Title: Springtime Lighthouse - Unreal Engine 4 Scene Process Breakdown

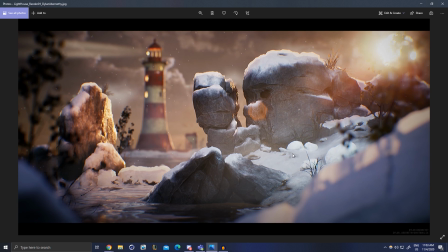20:38 And then the final image. So I just sort of painted some of these areas a little bit more specifically, adjusted some of the coloring. At some point, I ended up making a second tuft of grass. It's a little bit longer, and swapping those out.
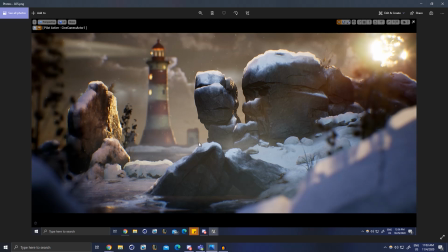20:55 And this is now spinning. And you can notice I'm not really worried with any of the background details here. Like this is a horribly simple model. I didn't even include it in the breakdown because it's so basic.
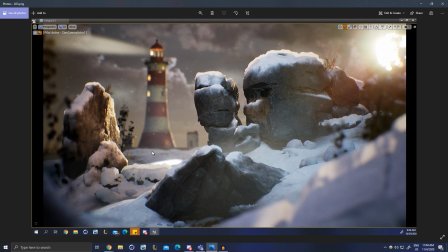21:06 You can see back here at some point I sort of terraformed the landscape to be a bit more interesting.
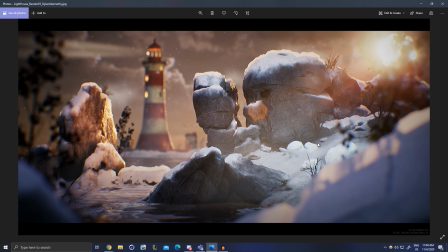21:15 And yeah, this is just everything with the post-processing done, the lighting tweaked a little bit more and brought into Photoshop.
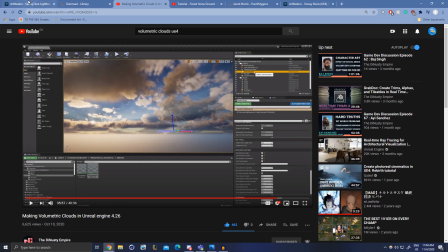21:23 And one thing that's a little bit harder to illustrate, obviously, is just the movement.
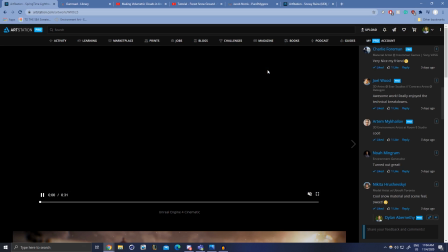21:29 So there was movement the whole time. The trees were always moving, the grass was always moving. That made the God rays shine through a little bit more.
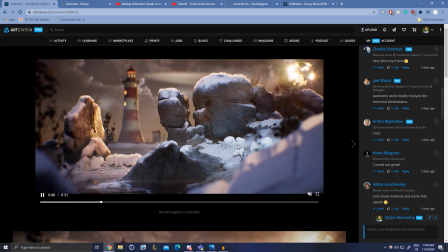21:35 The snow particles were blowing. I think that's what really tied it all together. Same with these like snow blowing particles here.
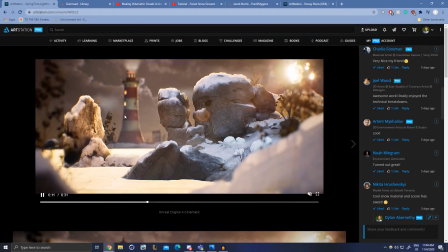21:43 But like I said,
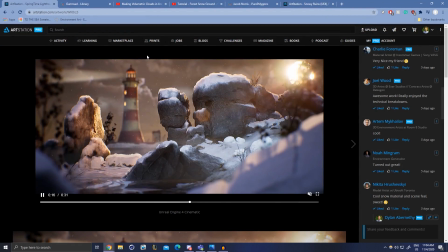21:45 the one goal that I really wanted was to have everything sort of leaving an opening for this lighthouse to tie it all together through the movement.
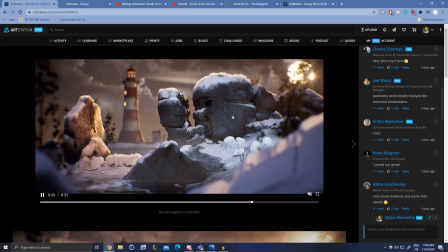21:53 So that's kind of how I did it. Hopefully this breakdown makes things a little bit more digestible.
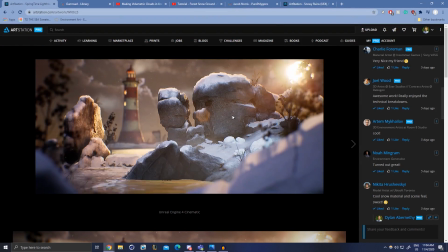21:59 Like I said, I always loved seeing these kind of breakdowns.
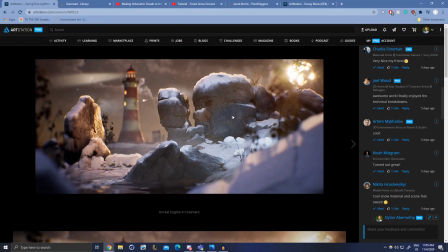22:02 I know this isn't super intensive, but I think this is hopefully going to be useful for people who are new to this to kind of figure out where to start with things. So once again, some good resources.
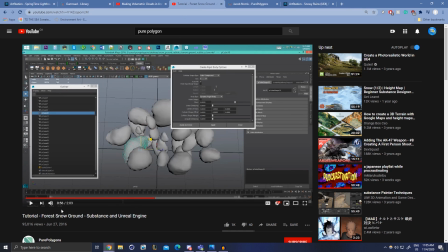22:17 This rock tutorial, volumetrics, forest ground snow material, incredible tutorial.
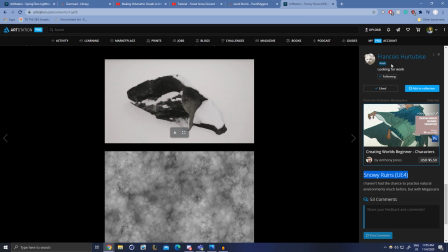22:24 So yeah, anything by Pure Polygons, and then this snow breakdown here by Francois.
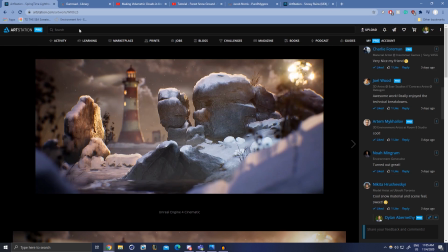22:33 Really good stuff. One thing that I do want to note though is if you think this is like a little too intimidating to start, maybe you don't want to sculpt things, you're not comfortable with ZBrush or Maya, I would recommend just opening up Unreal and like seeing how far you can get with just a landscape in the volumetric sky or volumetric clouds and new atmosphere tools.
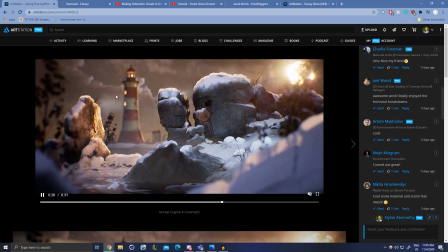22:51 It is crazy how good you can get things to look with just the sky pretty much on its own.
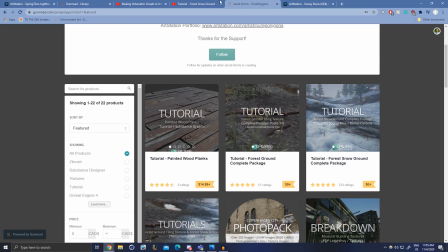22:59 The landscape is simple to work with, and now there's this ocean tool. Like, let me see if I can get to that Dynasty tutorial.
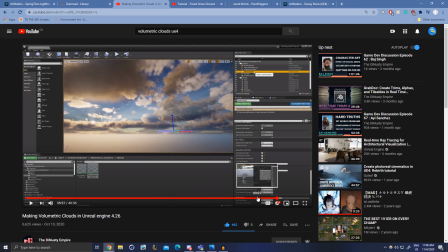23:07 Like,
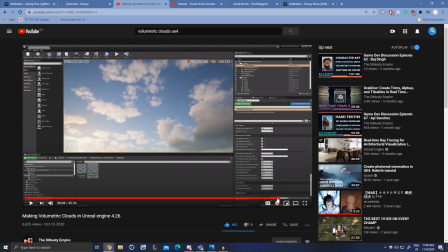23:11 this is just like a sky that's built in with the engine, right? So if you just make a basic landscape, you can throw on some Quixel, you know,
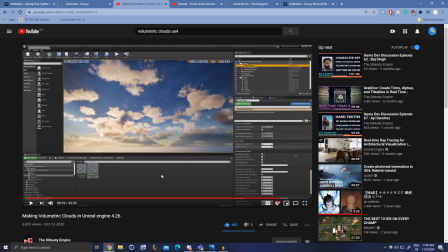23:19 materials if you want to, and you can make a really realistic looking landscape in a day. So have fun with it. If this was useful, let me know. Hopefully it was.
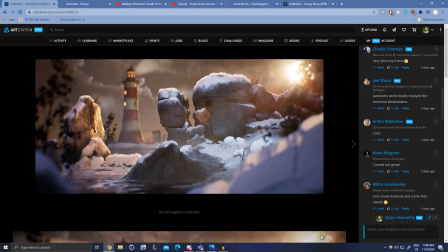23:29 I do believe I'm going to be doing a more in-depth breakdown of this stuff on Experience Points' website soon in the form of an article, so look out for that.
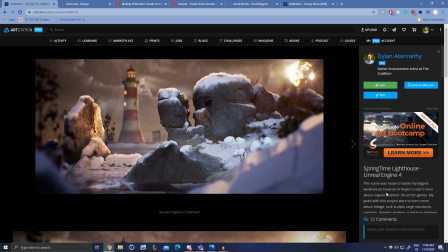23:38 But in the meantime, it's been a while since I made a video, so I thought this would be appropriate, and hopefully you guys learned something from it.
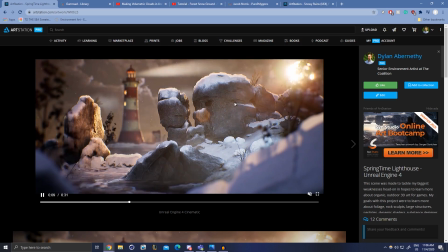23:45 All right, hope everyone has a great day, and I'll catch you later. See ya.